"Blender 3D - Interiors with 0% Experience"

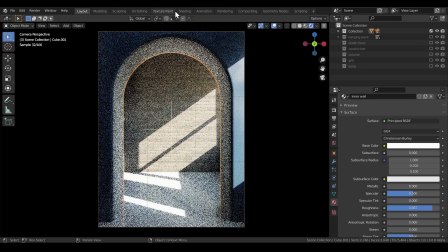170s
from hdri haven if i go to the shading tab and go to the world
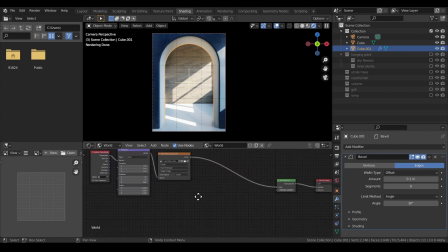176s
section you'll see it's a simple htri called the parched canal it has 20 20 strength on the
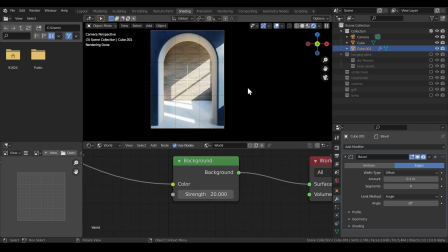188s
htri that's a bit too much i think when i add the stuff that is there on the scene i think the 20 just simmers down a little bit and i also think the fast gi approximation in 2.93 kind of darkens everything if i
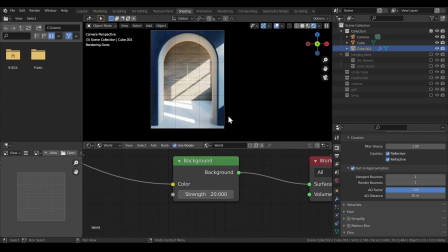202s
turn it off you'll see that it gets even brighter if i mess with the strength now i think i might mess up the whole scene so i'll let this strength be 20 for now let me show you how i fill it with stuff starting
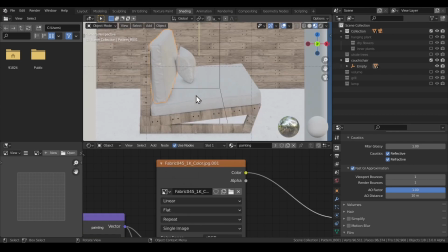216s
with the primary chair in the middle i did not design it this was a model from i'm assuming sketch fab i
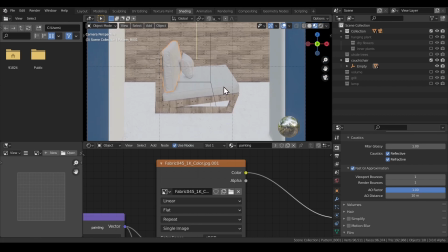224s
don't have the link because i designed this room a few weeks ago i forgot to save all the links i forgot to record the process i'm really sorry if this is your model i really appreciate it because this is the primary focus of my scene so i appreciate your
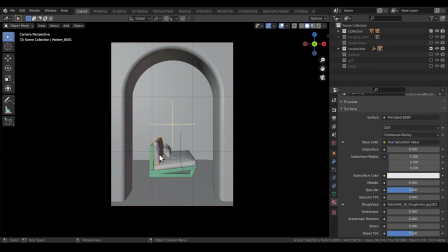238s
effort for making this beautiful chair okay once i was done with the main chair i think i added the hanging plant
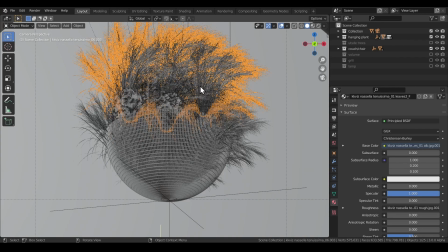248s
above i am incapable of designing something that's good this
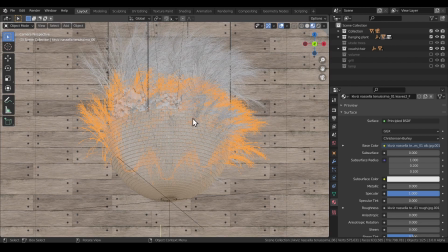252s
fun looks so good i think it again elevates the scene beyond beyond
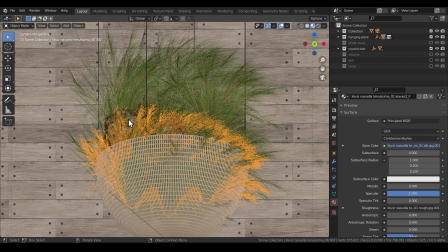257s
whatever i could do on my own i think these ferns look great and these extra flowers also i think i got it off cg trader i don't know if you guys
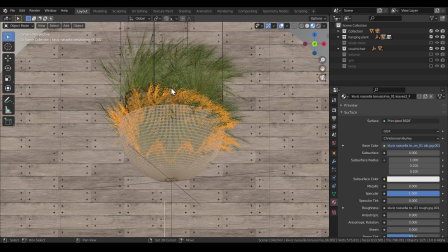265s
know but cg trader also offers free models so yeah that kind of worked out really well so the plant looks really good this basket though now that i zoom in
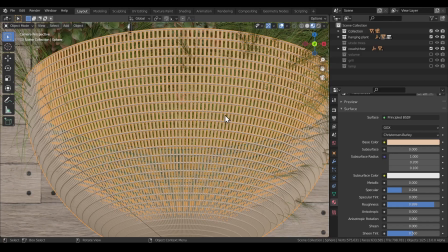274s
to it you might be able to tell that i designed this one because it looks janky as hell just look at it it's
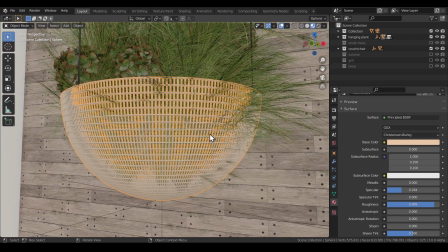282s
just a sphere with a lot of subdivisions like i i added a lot of subdivision as soon as i added it and i put a wireframe modifier on
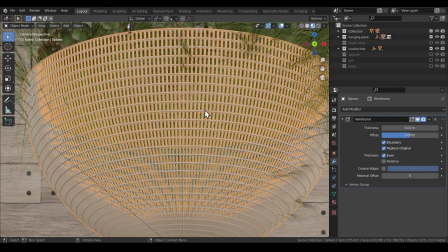290s
it and it gave it that baskety look that you see right so that kind of worked out all right once I was done with the
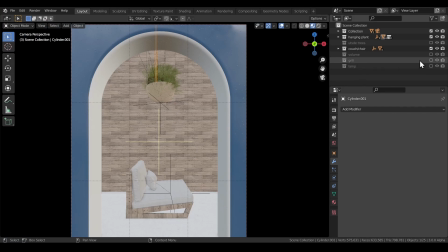298s
hanging plant I think I added some I
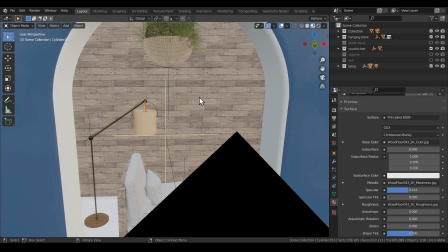303s
think I added the lamp it's a very simple model there's nothing complex going on
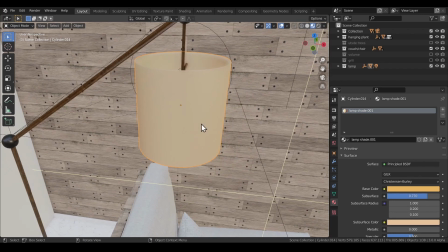308s
this this lampshade as well it's pretty simple just a cylinder with some subsurface not some a lot of subsurface I don't know why and there's point lamp inside it to give it that nice subsurfacey look and i gave it an orange color because it went
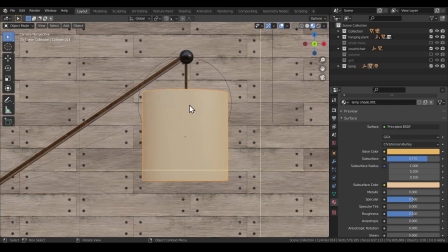324s
well with the blue and the light woodish color i think if i go to the render mode
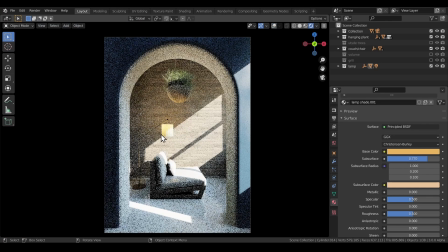331s
i think it looks well not now but with a bit of post-processing and lowering the contrast a bit i think
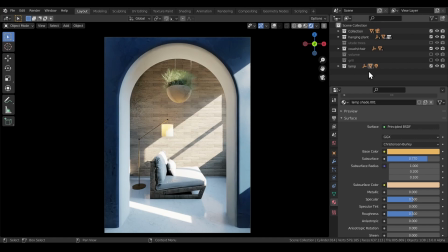338s
it looked really good and with the glow as well in the compositing after the lamp was done i think i added some grills on the outside which i think is
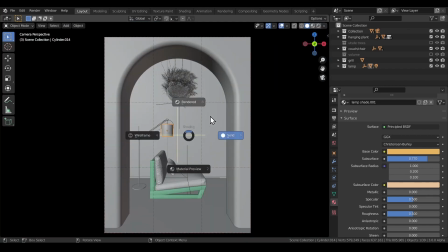346s
always a great idea to give you that nice shadow on the back wall i think it gave it a nice touch always and
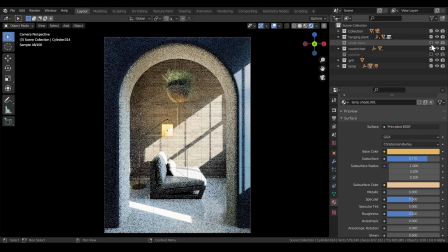355s
also some trees to get
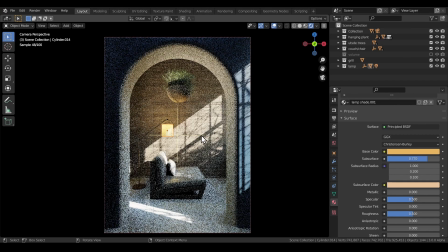358s
this nice and i think the trees also kind of dimmed down the whole 20 background strength it kind of simmers
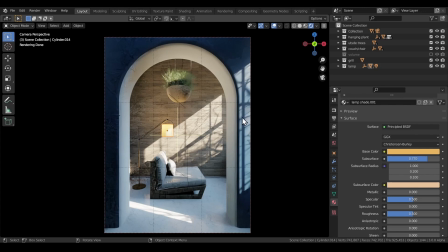365s
it down and i get these nice shadows on this part of the wall as well so there's some light on this section as well that turned out pretty
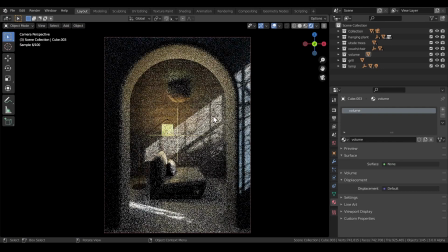372s
good as well i think and i put a volumetric cube outside and that dims out dims it down a little bit more
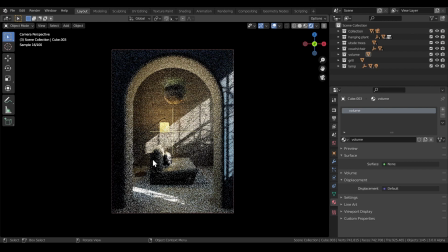380s
so yeah that was it i think nothing else very simple very easy i think the couch and the plants kind of made it